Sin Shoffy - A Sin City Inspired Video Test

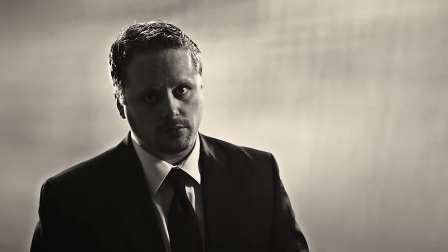(0:08)
After spending over three hours lighting the Invisible Man, it was time to become him.
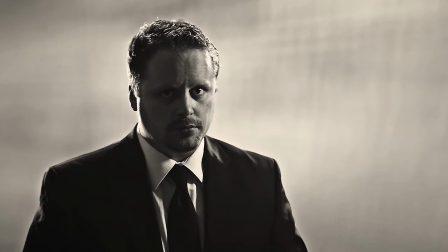(0:14)
I'd like to believe the process would have been faster had I had a subject, but that's immaterial.
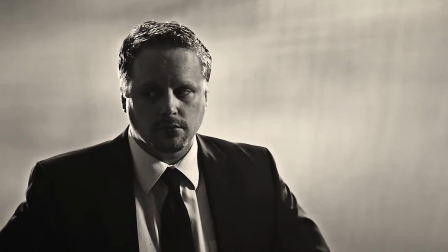(0:21)
I check my monitor to make sure I'm in focus.
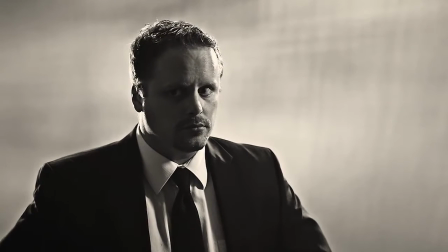(0:24)
The peaking feature is particularly helpful here because autofocus doesn't necessarily work the way that you would expect.
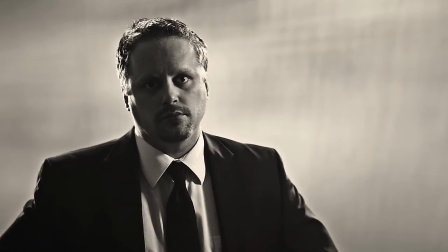(0:34)
Especially when shooting with a DSLR.
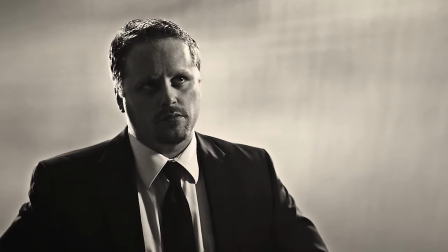(0:37)
and there's nothing that would frustrate me more than to go back and review my footage just to find that it was fuzzy.
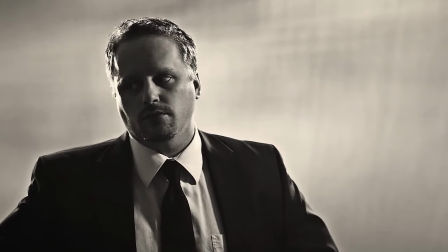(0:49)
Though I put a lot of thought into this experiment,
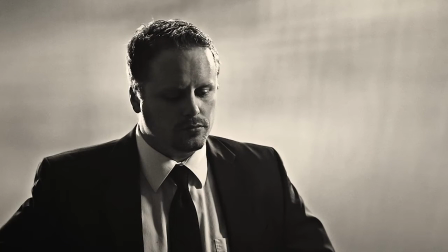(0:53)
I quickly realize I didn't put enough thought into what I would do when I actually stepped into it. What do I do?
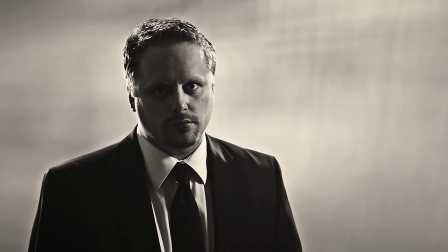(1:04)
Staring at the camera isn't interesting enough. Actors move. I can't just stand and stare.
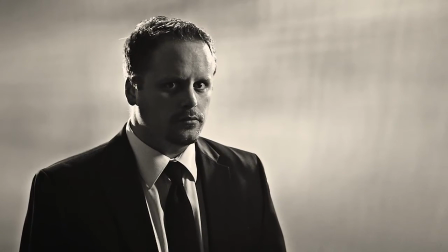(1:12)
I need to see how the light behaves throughout a range of movements. But what movements do I do?
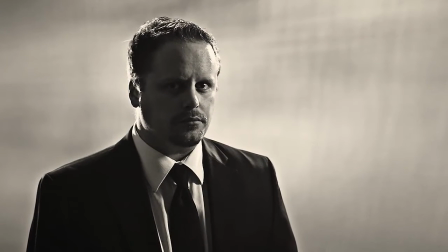(1:21)
I realize that I haven't had any water for at least an hour. Perhaps a ridiculous look would help.
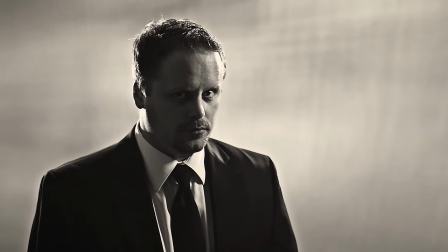(1:30)
Some raised eyebrow accusational pose.
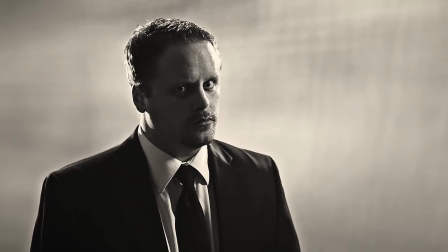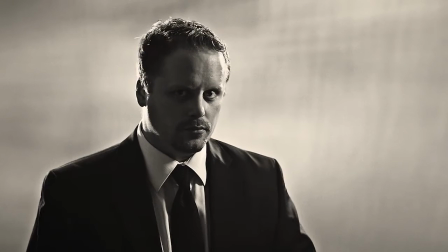(1:39)
Making yourself look bigger than you are by putting your hands on your hips.
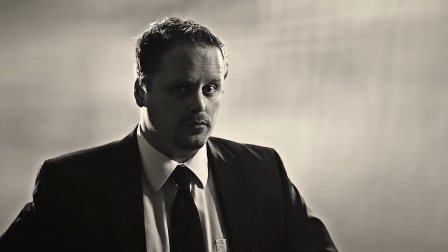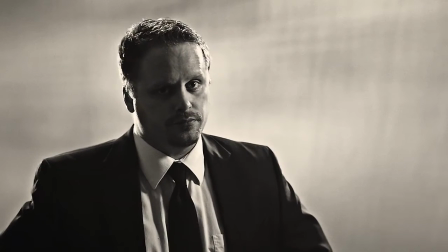(1:49)
I'm already frustrated Maybe I'll act intimidating
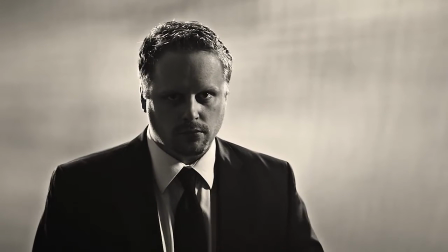(1:56)
Maybe I'll stare down the camera as if I were some menacing figure
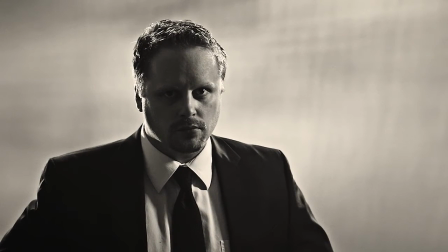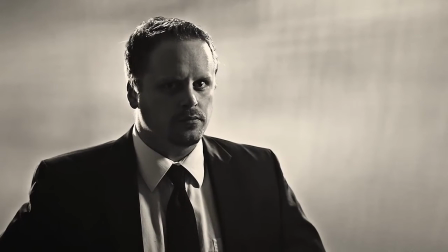(2:09)
I quickly remember that I'm one of the least intimidating people you will ever meet and decide to take a different direction
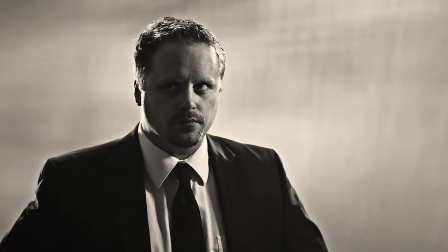(2:19)
When you're staring down the barrel of a 70 to 200 millimeter lens with
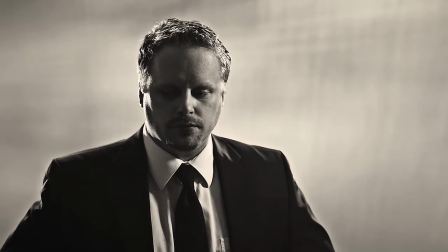(2:25)
light blasting all around you in a room as silent as the grave.
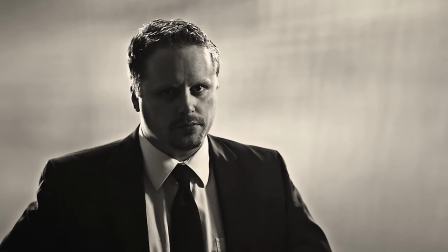(2:32)
It's easy to become self-aware.
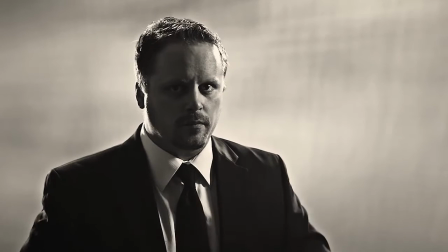(2:39)
I think about what to do next. How long do I need to stand in front of this camera before I'm satisfied?
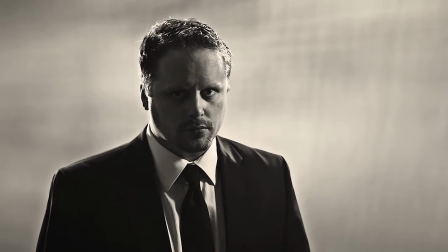(2:51)
I think about the movie Sin City and the opening scene that inspired this entire experiment.
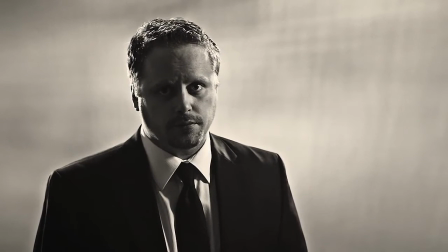(2:58)
Maybe if I recite some of the lines, that'll help.
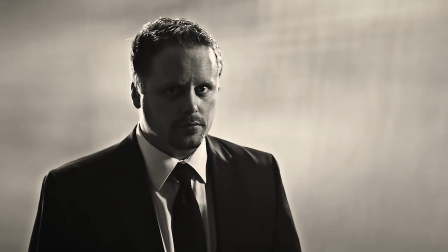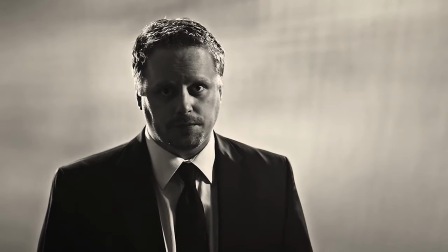(3:08)
Maybe if I seem thoughtful.
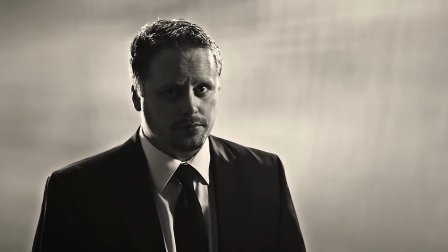(3:13)
I also know in the film noir style there's always an investigator. So maybe that's what I'll be.
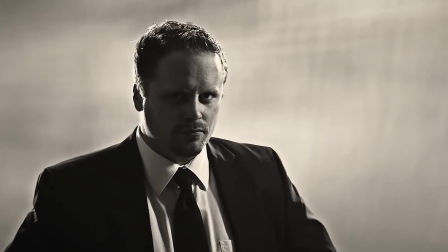(3:21)
Some clean-cut cop that doesn't believe a suspect's story.
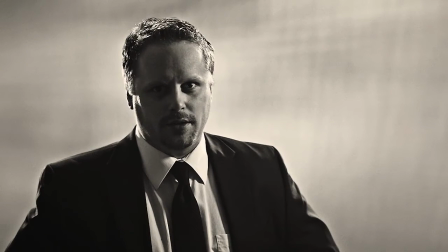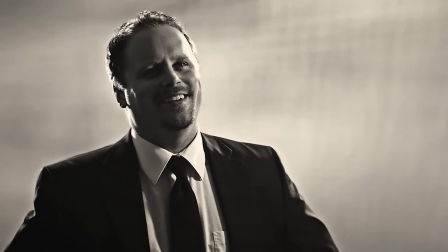(3:34)
When you watch a film, it's easy to forget the hours of work that went into it.
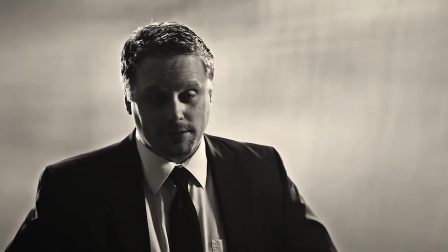(3:40)
The effort, the sacrifice. but one thing nobody ever really seems to talk about is the solitude.
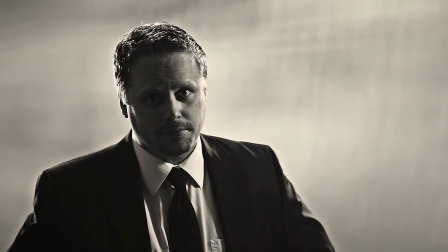(3:49)
But enough waiting for the results. Let's review the damage.